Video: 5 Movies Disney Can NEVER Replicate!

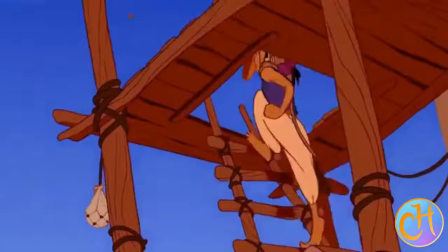493s
One of the reasons why the cartoon originals do so well is because of the fantastic pacing.
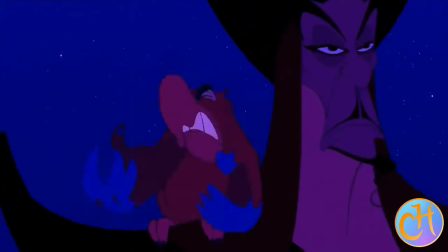499s
As we've talked about before, pacing is incredibly difficult. But for most stories, brevity, meaning being quick, saying only what you need to say,
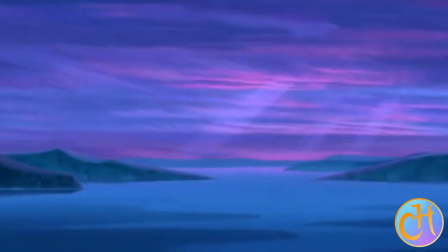508s
is usually the best route to go when telling most stories. Then we come to Pocahontas.
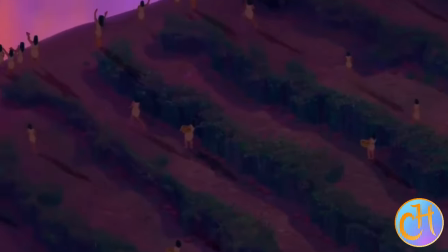515s
Wow, what we get in this particular movie is we actually get two solid introductions.
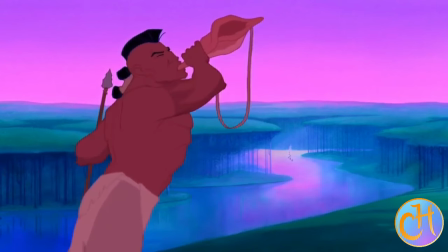522s
Now, this is actually a very dangerous thing to do.
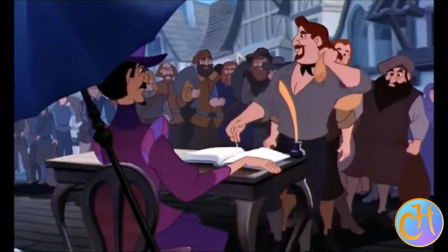527s
If we were to compare this to the Stormlight Archive, done by Brandon Sanderson,
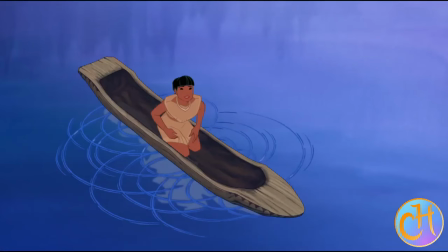532s
his very first book, The Way of Kings, has three different openings.
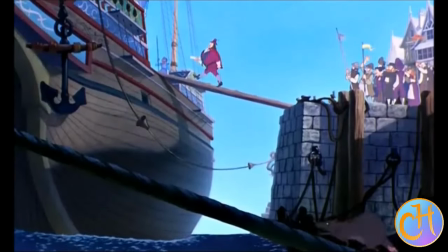538s
You have the opening which tells us about the preaking of the honor pact, of the great knights radiant, and the beginning of their fall.
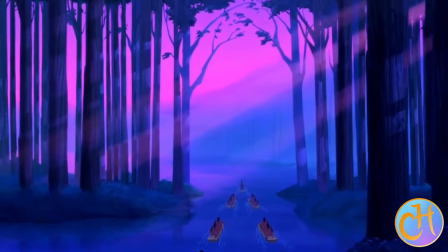546s
We then get to see thousands of years down the road where Seth Sun Sun Volano,
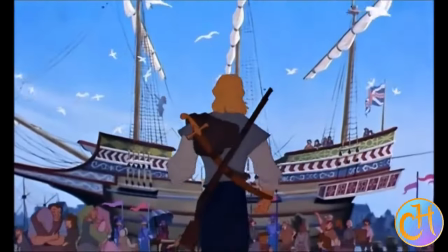553s
the truthless of Shinovar, goes and murders the High King Gavilar for reasons that we don't really understand.
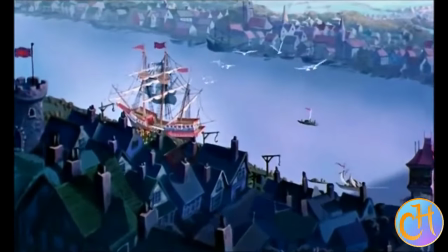561s
But it's epic. It's cool. We are promised all this amazing magic and action.
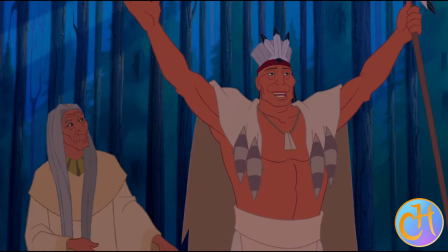566s
It's going to be wow. And then we jump to a character who gets killed in his introduction chapter.
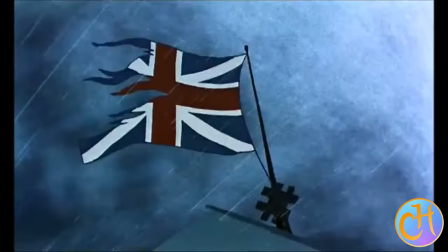575s
which tells us who Kaladin is and about the war that is going to rip the kingdom apart.
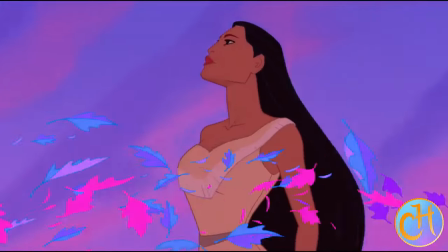583s
Three different openings. Three different sets of promises. That's a lot to deliver on.
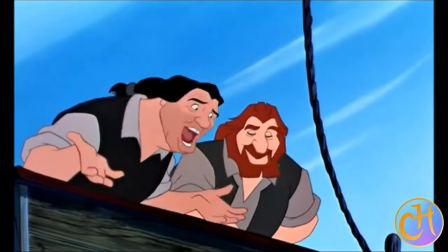590s
Oh boy. So now when we come to have a look at Bocahontas, what's happening with Bocahontas? We get two different introductions.
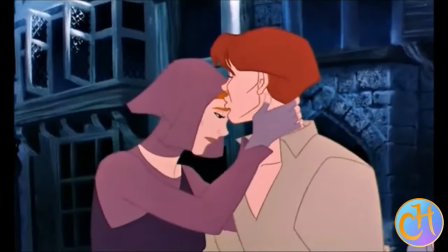597s
These introductions, however, are important because they are actually blending together to tell one theme.
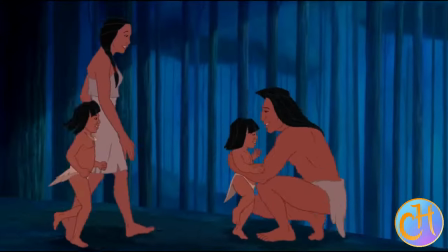604s
So let's quickly have a look at the introduction for John Smith and the men of the Virginia Company.
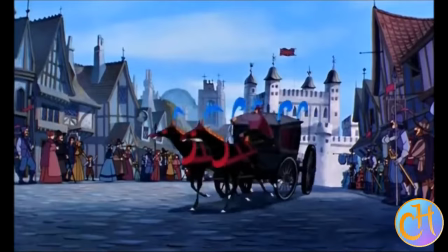610s
We have bustling London, this amazing metropolitan landscape,
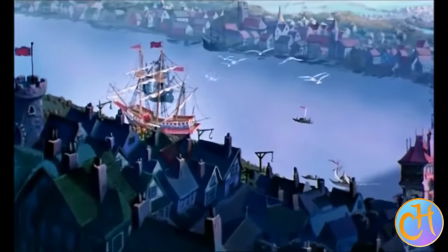616s
completely unlike North America at the time, where they do not have these massive buildings and sprawling cities.
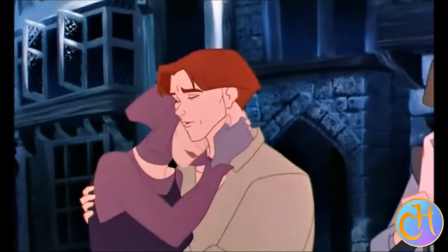624s
Oh, no. Oh, but these men right here who we know are colonizers who are going to bring death and destruction upon the Native Americans,
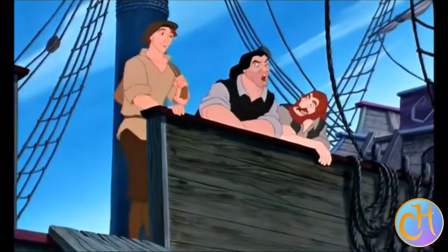633s
we see them as actual people.
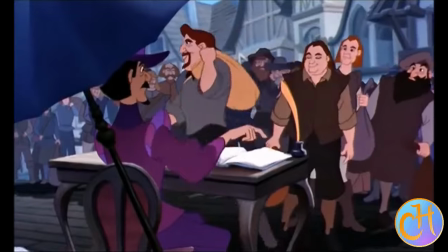636s
We see them as loving fathers and sons and brothers who are going off to find fortune and fame,
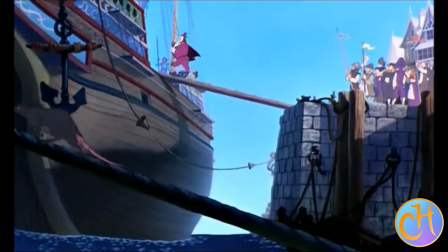644s
bring it back to their families and try to better their families. Other than Governor Ratcliffe and John Smith,
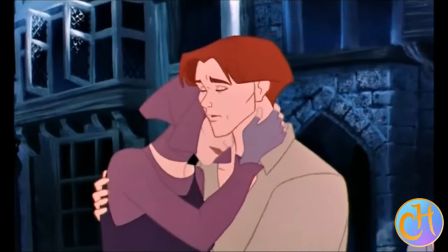650s
everyone here is just basically normal hokey-dokey Joe Schmoe who's just trying to make their way in life and is taking a serious gamble with the Virginia company.
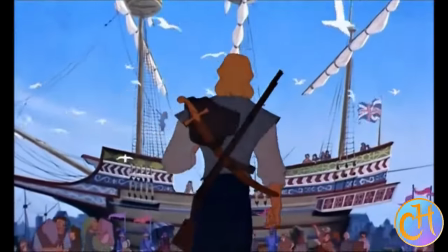659s
And we see these normal men struggling,
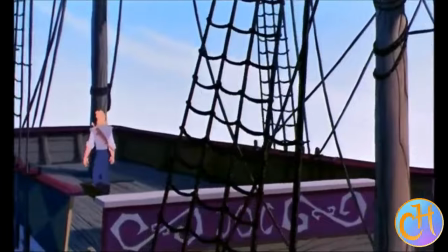663s
banding together in the face of a hurricane to make their way on over to the new world and just find the gold,
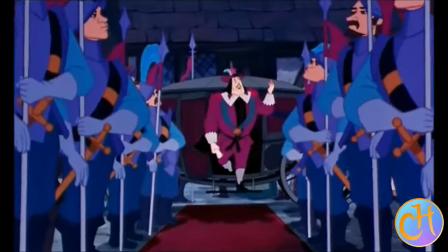670s
find that security, find that comfort. they believe it's going to be the dawning of a new age for them and sure they understand that
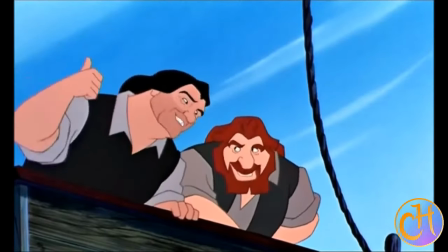677s
there's going to be Native Americans to fight and they're ready to kill those Indians in order to secure their fame and their fortune and that's just
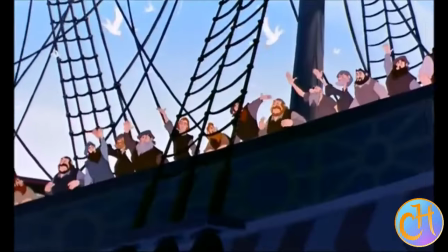684s
the world that they come from sure we can disagree with them we know what they're going to bring historically speaking but this introduction introduces us to them
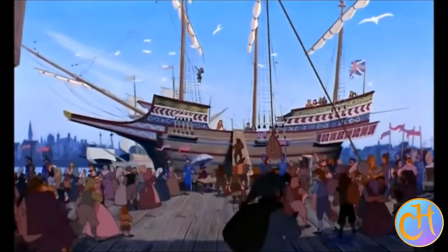692s
as people as people just like you and me you then have the introduction of Bocahontas' people,
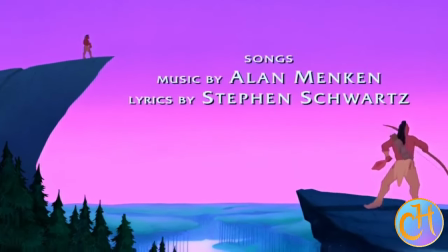699s
where we get to see the Native Americans all together.
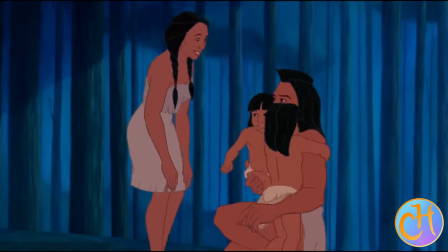702s
We get to see their beautiful world, which is untouched by the sprawling cities of Europe,
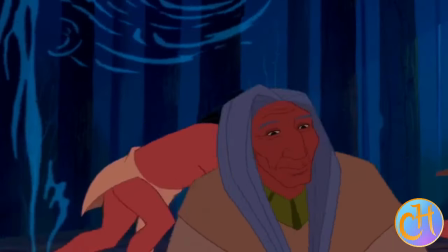709s
but instead is a sprawling community that is living in harmony,
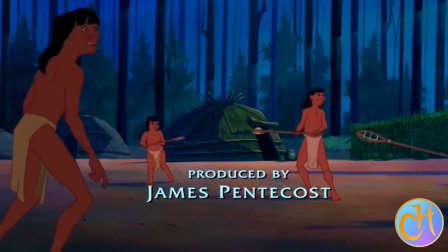715s
relative harmony with the land, and everything seems to be all great hunky-dory.
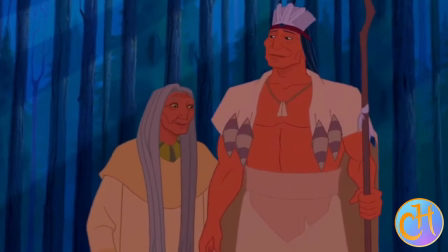719s
However, this is something kind of interesting. We see all of these people coming back on canoes.
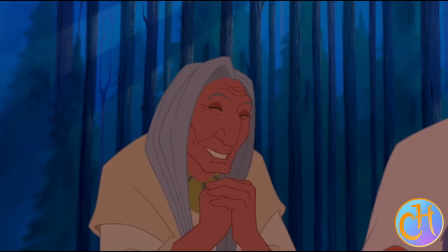725s
Everyone is celebrating as they're seeing this beautiful song about who they are and their identity to the land.
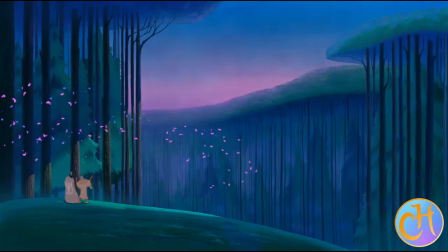731s
And what do we then learn when the music is over?
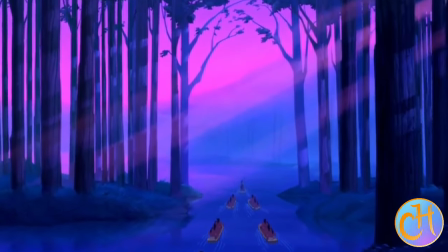734s
We have learned that this is a war band that just came back from annihilating their neighbors.